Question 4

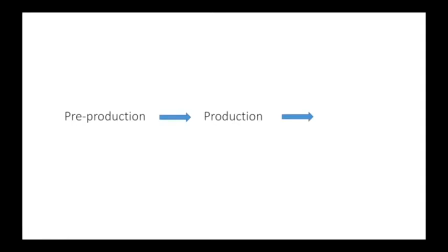Throughout the entire pre-production, production and post-production stages,
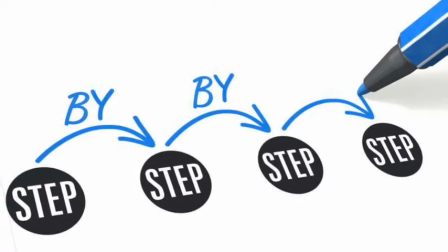I have used WordPress to document every process and step I made and how this was significant to my film overall.
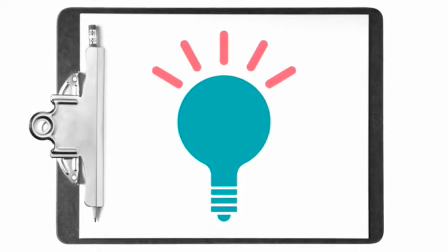This blogging site has really helped me develop my ideas, unlike last year,
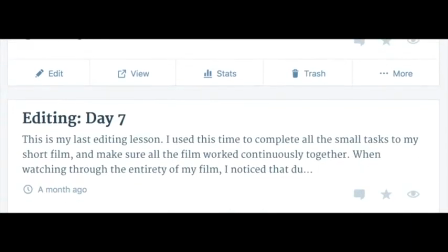as a growing detailed amount of posts allowed me to view every decision I was making and develop the concepts within this.
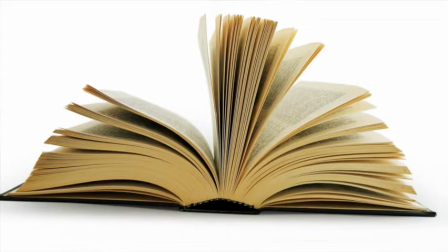It was this process that allowed me to develop my narrative and change it over time,
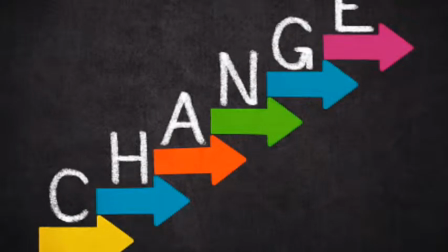as I had a clear view of what I was doing right and what needed to be improved.
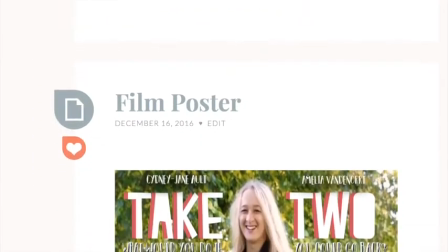This organised process put all my work in one place, and I could consistently go back and see my developments and changes that I have made.
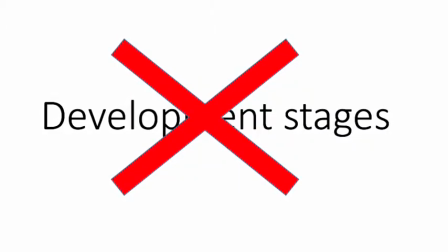In my AS year, I did not take into account the development stages of my work,
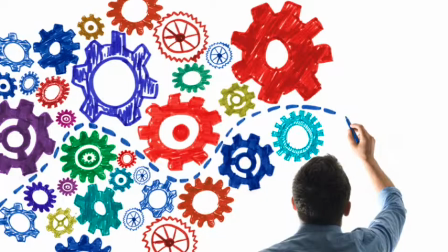and having these documented every day made my A2 processes much smoother overall.
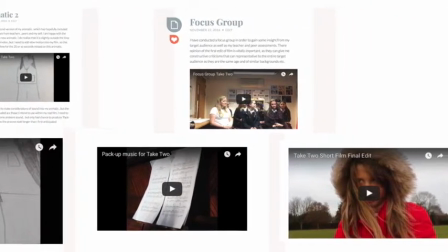On my WordPress blog, I embedded all my videos, including my animatic, test filming, first edit, and final edit.
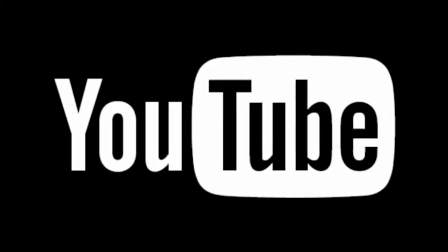These were all put onto YouTube in order to embed them and also allow my work to be put on a more creative outlet,
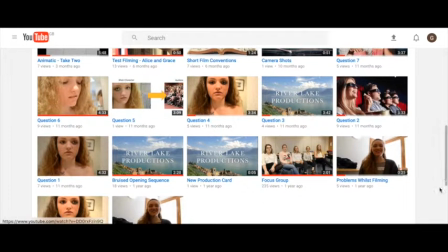just as many amateur filmmakers do when they put their work on an online platform.
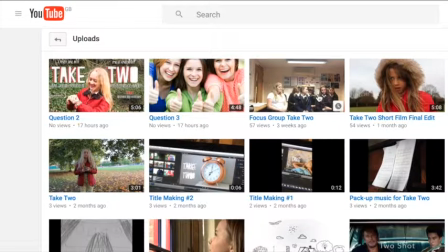I also use YouTube to present my audience research, such as my focus group.
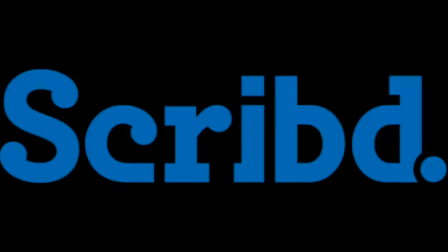I use the online application Scribd to present any Word document, such as my script and shot listing, in a neat and ordered format that was easy to read and follow,
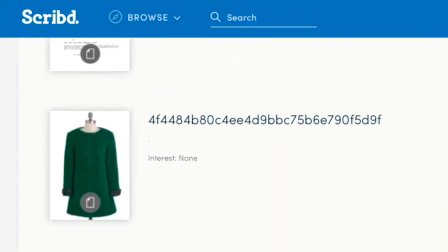especially when filming outside when I needed an online application that showed me all of my shots without the hassle of having to carry
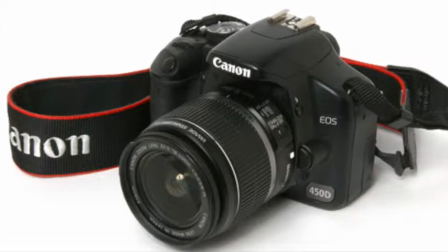around a hard copy of them. I filmed my focus group on the Canon SLR camera.
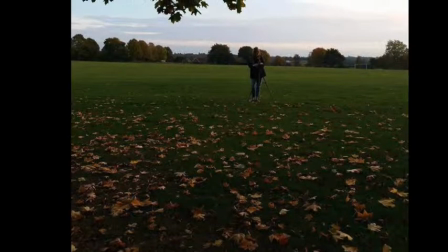This was also used throughout my entire filming process for my short film.
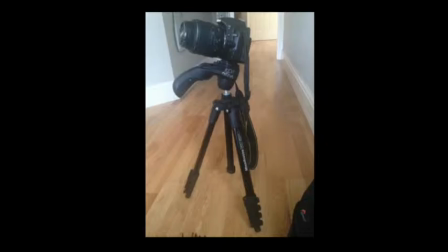In my AS year, I used an alternative camera and found the processes on it were difficult to use.
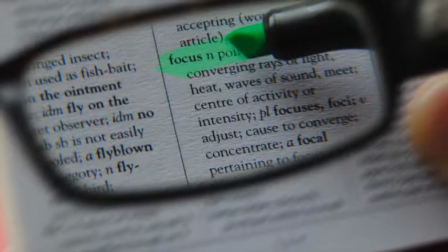Specifically, it was hard to focus, especially on long shots. This is why this year I used the Canon camera.
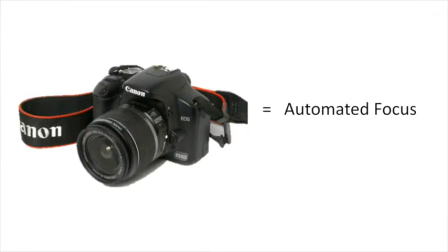This has an automated focus, meaning I could focus in on whatever I wanted automatically.
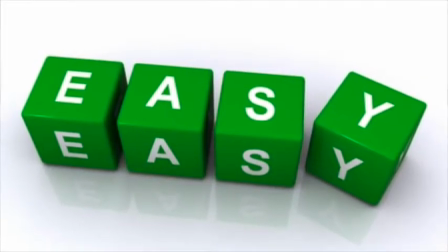This made it much easier to use and didn't waste time while setting up shots.
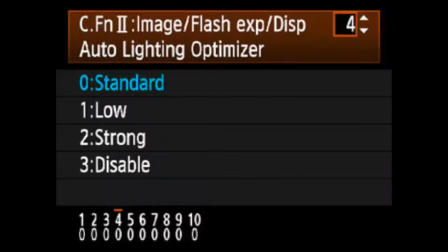The camera also has a lighting feature, which I used to my advantage, creating a light, natural finish on all my shots.
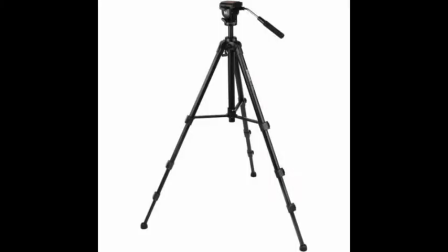While using the functions on the camera, I also used a tripod. This allowed for still motions in every shot.
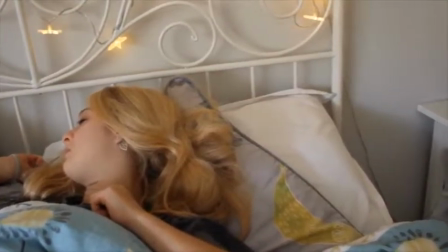I also used a tripod to frame and angle my protagonist into shots.
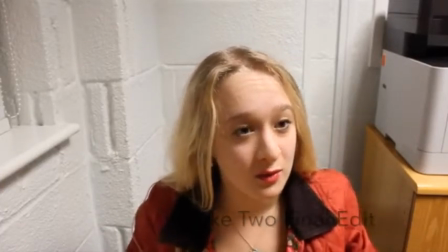This is perfect, especially when using continuity editing such as shot reverse shot,
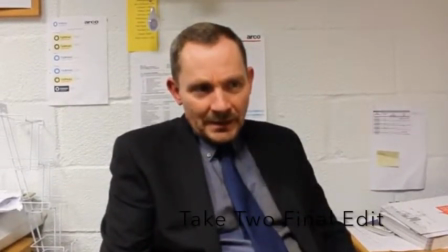when the frames have to be presented in order to create the effect that the conversation is going on between two characters,
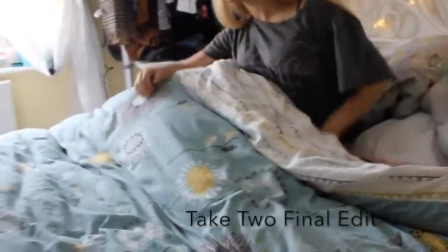shown in the interview scene within Take 2. I also believe I managed to create very still moving shots such as pans using the tripod,
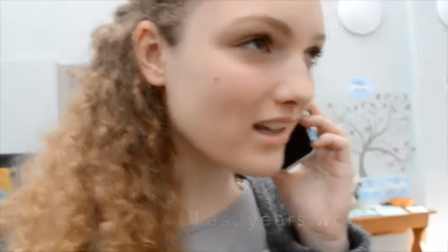and this is something that I didn't manage last year and resulted in me using the stabilisation tool in Final Cut when it came to editing.
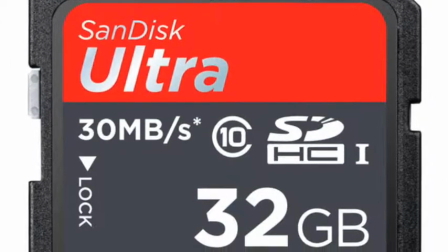This was something that I didn't have to do this year. In order to film all my shots, I used the 32GB SD card.
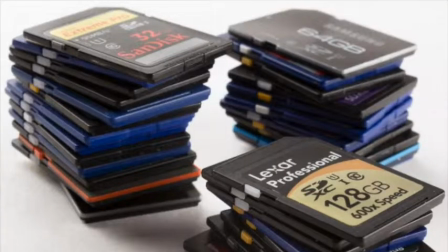I knew from my prior work in AS year that using different SD cards increases the chances of footage being lost,
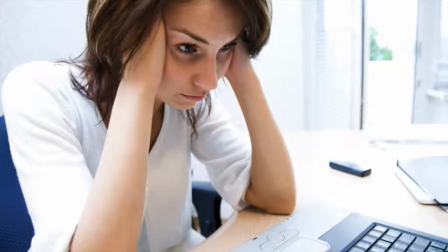as it's easy to mistake many SD cards as the same one.
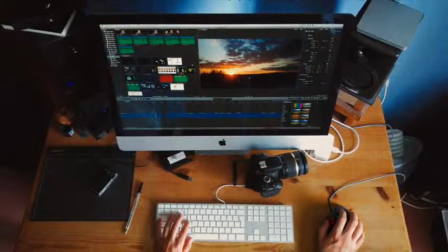It also makes it more difficult in the editing process when I am organising shots into the right order,
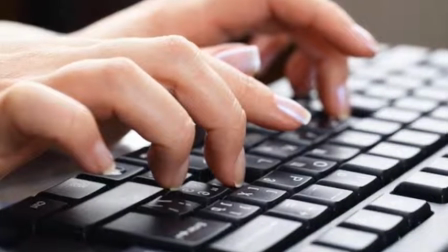as I would have had to do this manually if I used more than one SD card.
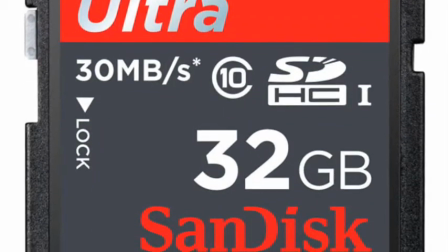Knowing this, I bought an SD card that would hold all my footage and allow me to import them onto Final Cut for editing.
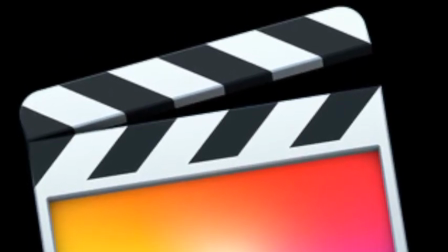I've used Final Cut for a variety of my work in media studies, so when starting the editing process, I already knew how to work the software.
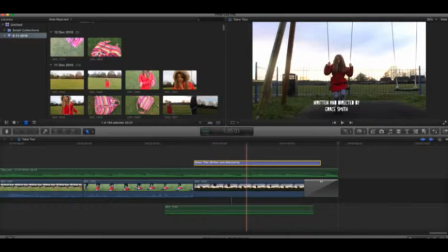This program is great for cropping, moving, cutting and changing footage, and I felt I used this more to my advantage this year than in my AS year.
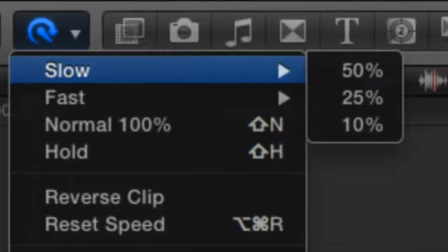I used the speed tool to slow down a shot of my protagonist falling over.
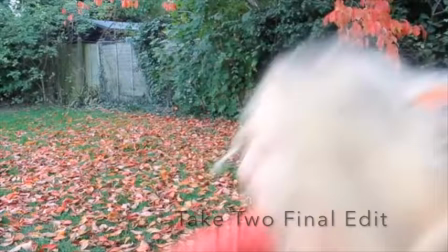This made the situation more dramatised and comedic, and I felt this worked really well overall.
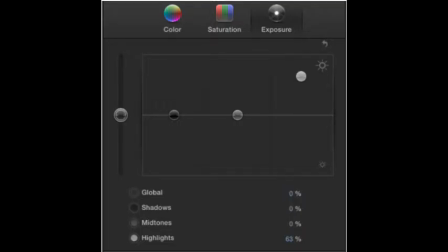I also used the colour wheel when looking at the lighting at the end of the film.
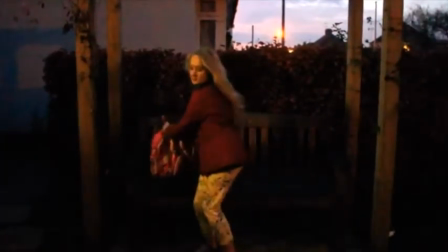I changed the exposure and made the shot lighter, so it looked like a more gradual fade into darkness.